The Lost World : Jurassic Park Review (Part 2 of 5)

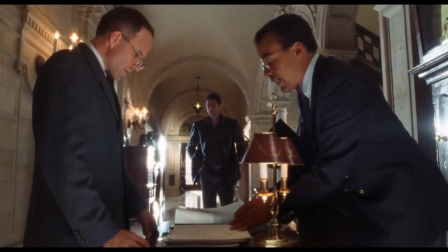4:16 The expository dialogue in this scene is spoken so quietly and quickly that a lot of the time I'll have to put the subtitles on just to make out what they're saying.
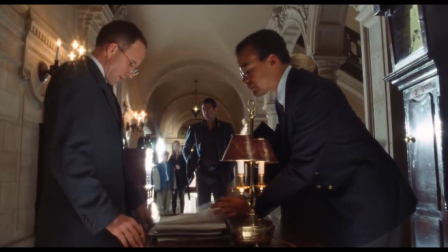4:23 You signed a non-disclosure agreement before you went to the island that expressly forbade you from discussing anything you saw.
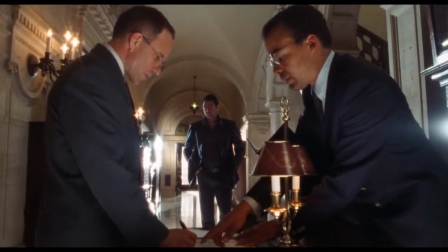4:29 So not only is this back and forth between our hero and villain, oh yeah, by the way,
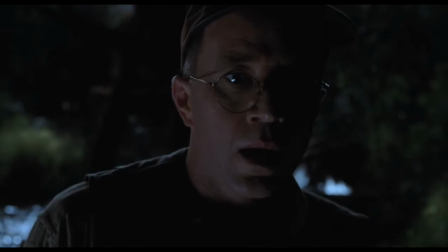4:34 this intimidating figure is our villain folks, cower in fear from his tiny frame and shrill voice.
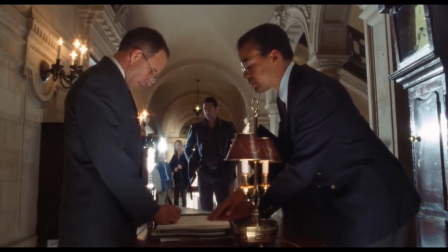4:40 Dr. Malcolm!
But it's also presented to us in a flat medium shot in a dull, poorly lit location.
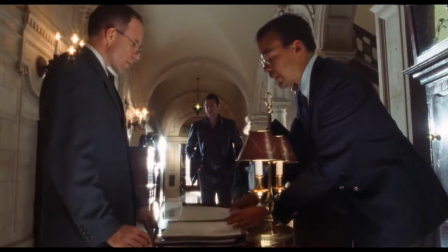4:47 Come on Stephen, you made Minority Report and Munich, you're way better than this.
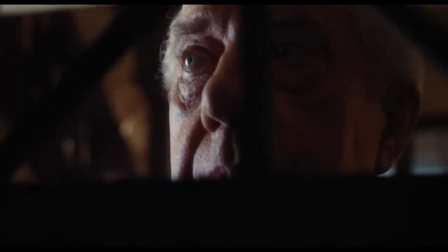4:53 So by this point we've had boring chit chat and one mild injury. We're clearly in for a bumpy ride here kids.
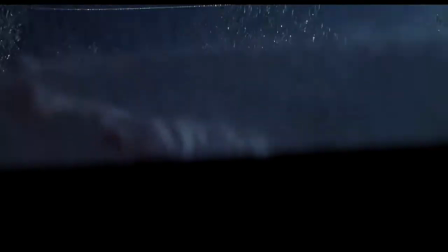4:59 Compare these two scenes with the first Jurassic Park. Now this is going to be the first of many comparisons between the two,
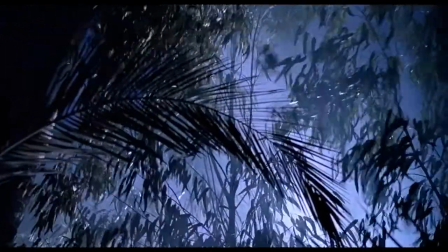5:05 so you better get used to it. Here we both have an opening horror type kill scene, one good and one shit,
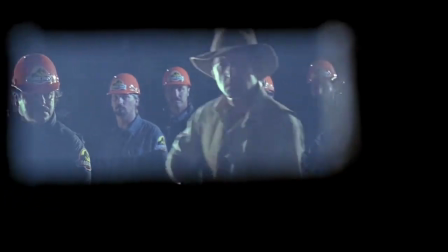5:11 that creates the movie's catalyst for action. In the first, we have the iconic dinosaur attack scene on the worker before the park opens.
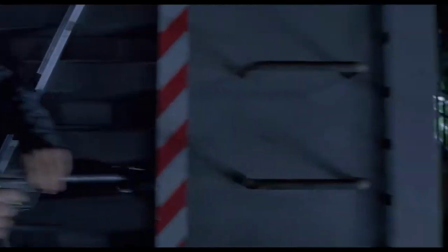5:18 Not only does this establish the dark tone of the film, but the tension it creates gives us that vital breathing room,
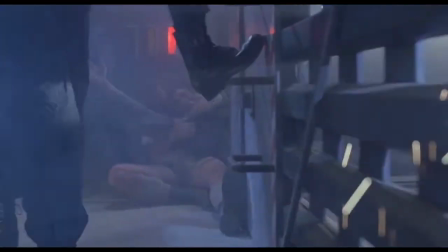5:24 that chance to relax in the first act of the film, you know, to allow us to get to know characters.
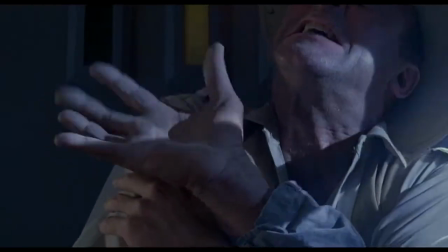5:30 Then we can get to the flesh tearing.
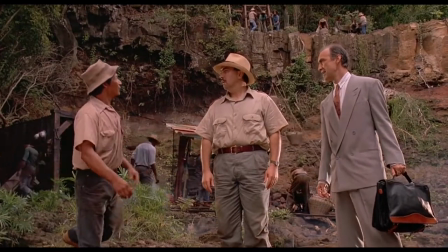5:32 Then we have the obligatory exposition scene with Gennaro the lawyer, which, while again creating mystery, explains to the audience what's going on and why.
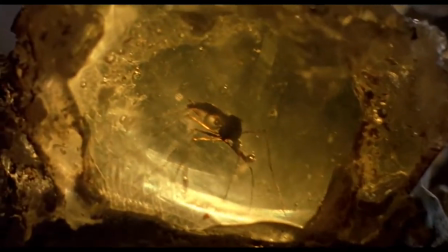5:41 Also, we have the amber in this scene, which creates the visual motif for the film.
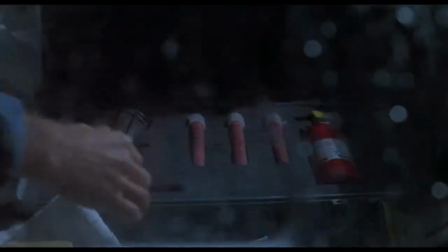5:45 Now, I know it's more than obvious when I say that the nature of the beast with sequels is that you cannot create the same tension as the first.
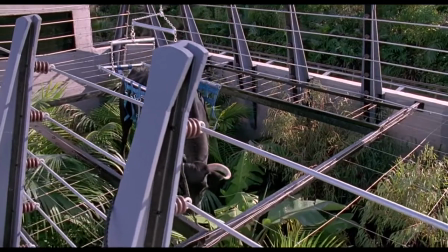5:52 We've seen the dinosaurs, we've seen them eat people. But don't treat us like we don't need a bit of class or suspense.
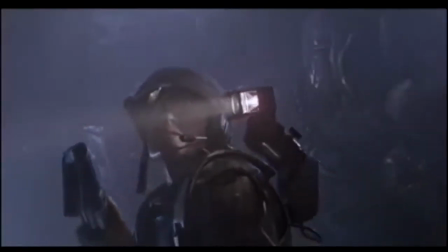5:58 You know, you could give the audience a bit more credit. Take Alien 2 for example. It's over an hour before we even see a xenomorph.
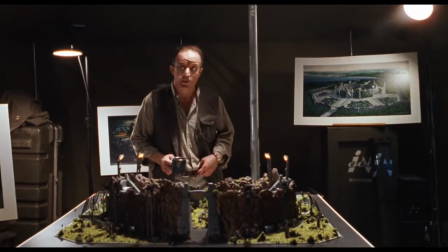6:05 Bet you didn't think it took that long to get there, did you? Now, as I mentioned before, this is our main villain, Peter Ludlow, a nephew of Hammond's and a real pain in my arse.
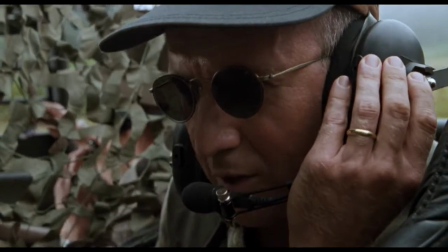6:14 Careful.
Because his inclusion in the story really doesn't do anything to delve into the main themes of the story.
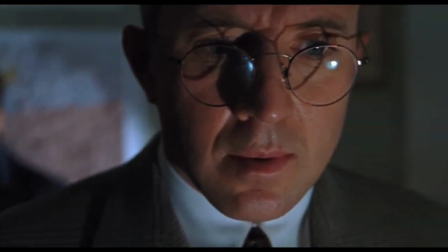6:20 But to me, he always came off too strong as that cartoony rich villain asshole that was easy to hate and nothing more.
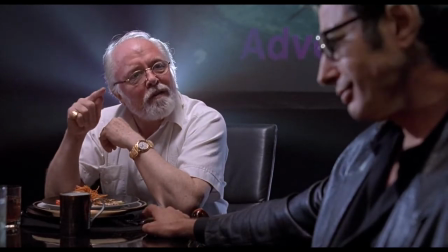6:26 When Hammond was the human antagonist from the first film, yes, he was reckless, yes, he got people killed, but he was a lot more human.
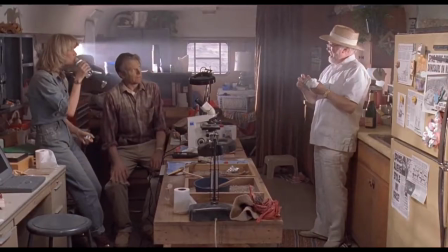6:33 He was charming, likeable, and you really got the sense that he believed in what he was doing rather than just chasing the quarterly financial report.
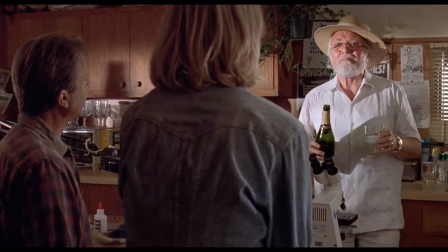6:40 This made his character a lot more memorable, and the contrast between the two is glaring.
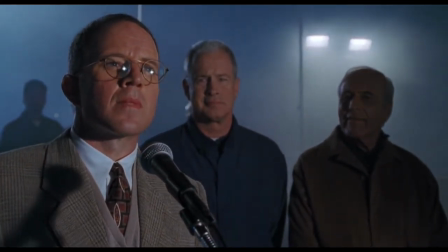6:45 We should be asking ourselves as audience members who is the greater monster, the dinosaurs or us,
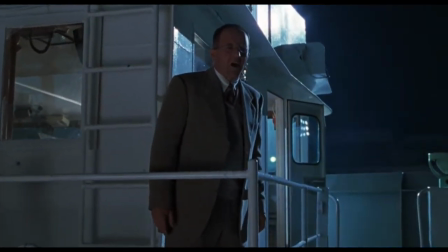6:51 rather than the time-tested, oh, the big bad profit hunter's bad.
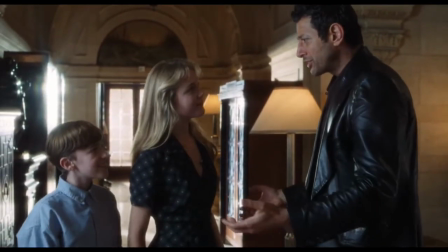6:56 So after Spielberg pays for these two brats' college tuitions by shoehorning them in, like, why are they happy to see him?
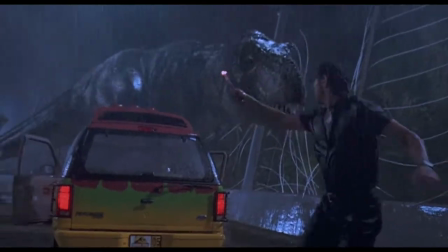7:03 I know he sacrificed himself for them and everything, but it's just a bit strange how happy they are. Hey, do you remember that time we almost died?
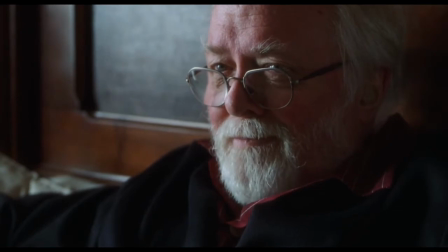7:10 Anyway, on to the obligatory Hammond scene. a shadow of his former self,
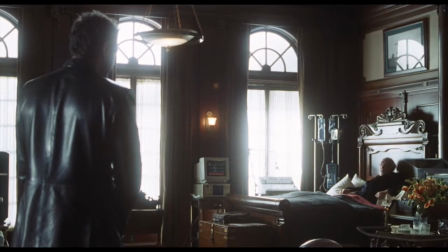7:14 Hammond reveals to Malcolm that his on-again, off-again girlfriend has gone to Site B to study the dinosaurs that now freely roam there.
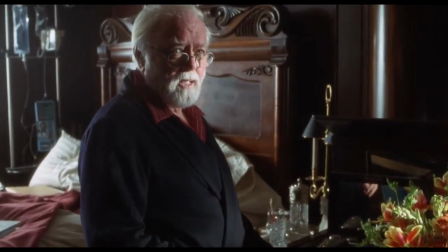7:21 Now, while it's always a joy to see Richard Hammond again on screen, he is woefully underused in this film and is an extended cameo at best.
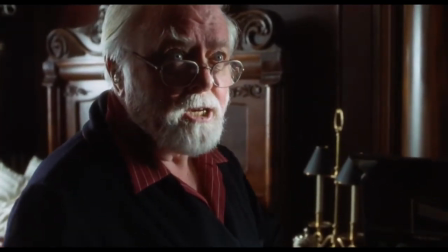7:28 Even Malcolm jokes at the character's drastic shift in views.
So you went from capitalist to naturalist in just 4 years.
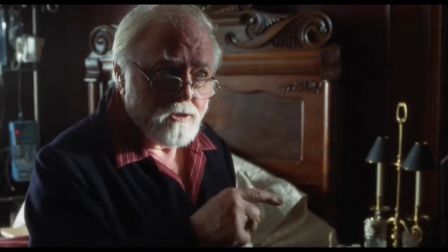7:36 And the fact that the new Hammond is still doing the same old shtick really invalidates his character development from the last film,
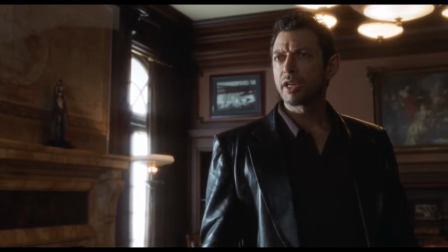7:42 which in turn gives this film a very going with the motions feel.
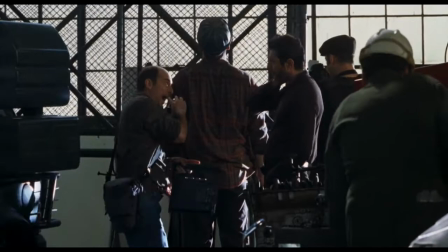7:46 So Malcolm storms off to meet the rest of the supporting cast, and here's where things once again get a bit sketchy.
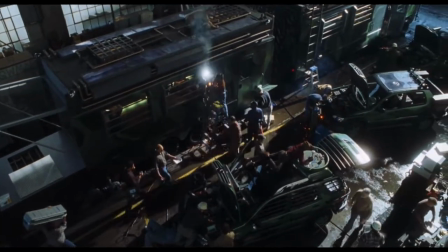7:52 It's here where the film begins to drift into the realm of the unbelievable. Okay, I'm not seeing the obvious crack team of specialists you would send on this mission. Where are they? Even the third movie tried to give us this. It failed, but it tried.
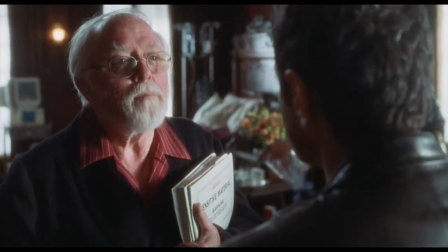8:07 Hammond said he wasn't making the same mistakes again. Look at him, he's making the same mistakes.
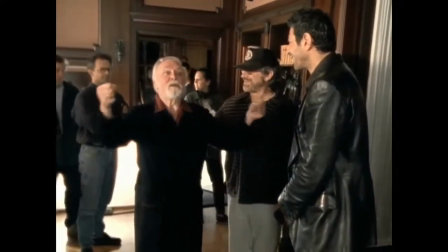8:12 Again!
Welcome to Jurassic Park.
But instead we have another ragtag team going in instead.